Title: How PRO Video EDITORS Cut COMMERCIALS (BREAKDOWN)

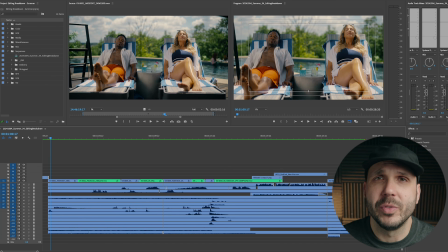4:03 And this relaxing vacation world we've created is contrasted once we see the bill, where we hear a creak in the ladder as he struggles to balance, and his exasperated sigh.
Thank you.
A little later in the spot, we really add to the comedy with a body impact fall and the breaking of dishes.
I'm okay!
And at the end of the spot, we have one of my favorite juxtapositions where the bill is begrudgingly getting back up on the ladder and the man takes a loud sip of his drink.
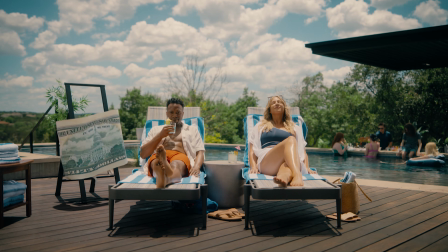4:37 Now let's talk about where we cut.
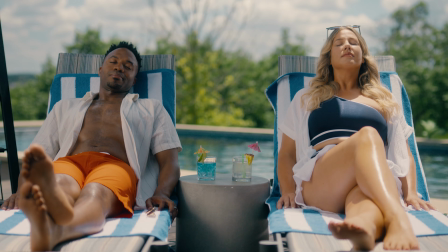4:42 The woman begins to look around in shot 1 and finishes looking around in shot 2. I use the action of the woman closing her lips as the out point of shot 2, and then we reveal the wide shot of the Bill.
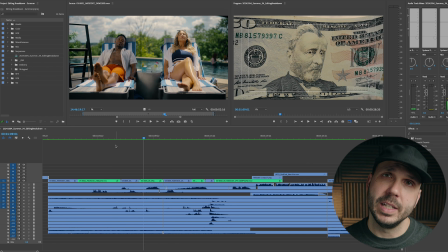4:53 In the wide shot of the Bill, I'm focusing on the action of the Bill lifting his left leg and then cutting out after his body settles.
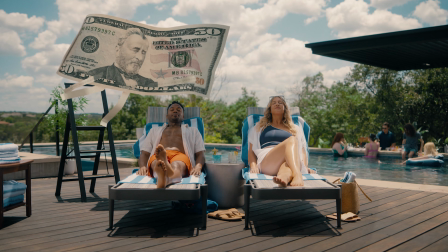5:00 And then we cut into a nice close-up. I cut into the close-up at the beginning of the eye roll, and I cut out after he glances over at the woman, leading us nicely into the next shot.
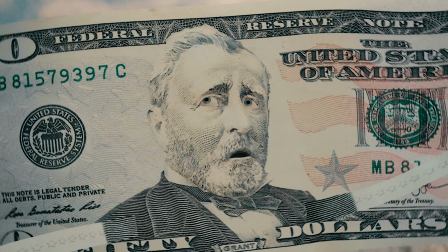5:09 This is often referred to as a glance object cut. You show the eyes looking somewhere, and then you cut to what they're looking at. We have another shot of the woman here, and for the out point, I again used her lips closing and settling.
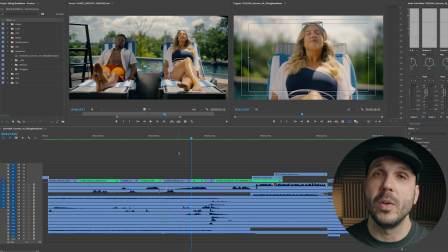5:21 And the shots of the Bill falling are another nice match on action, where the Bill starts falling in the close-up and finishes the fall in the wide shot.
I'm okay!
That takes us to the art card, and then at the end of the spot, we have an additional joke, which in the commercial world is called a button. We have a single shot, and my in and out points are focused on the man picking up the drink and then taking a sip. One quick tip. When cutting comedy, I found that it often helps to cut things tight.
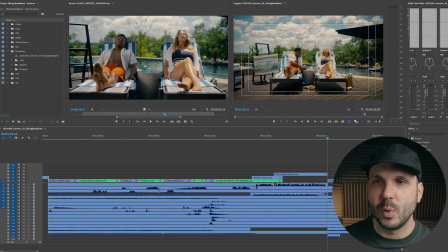5:49 So for instance, on the out point of the shot of the man sipping his drink, I wanted to cut out right on the frame he finished his sip, or even interrupt the sip a little by a couple of frames. I find this helps make the joke pop. Now I'd like to share a little something about the commercial editing process. One of the dangers of analyzing this final edit with you all is that you might think this was my first try. So I went back and looked at my project file and found that this was sequence 34. That means I tried 34 different variations of this 30-second spot before landing on this version.
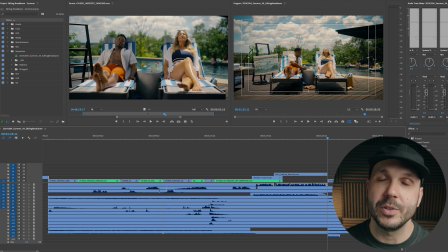6:29 More importantly, I got feedback on those 34 versions with trusted collaborators, namely the director and the creative directors. And we landed on what we thought was the most impactful version of the edit. If you got value out of this video, please subscribe, and you might want to check out my free editing guide, which you can download at the link in the description. If you enjoyed this editing breakdown, you should watch this video next. Happy editing.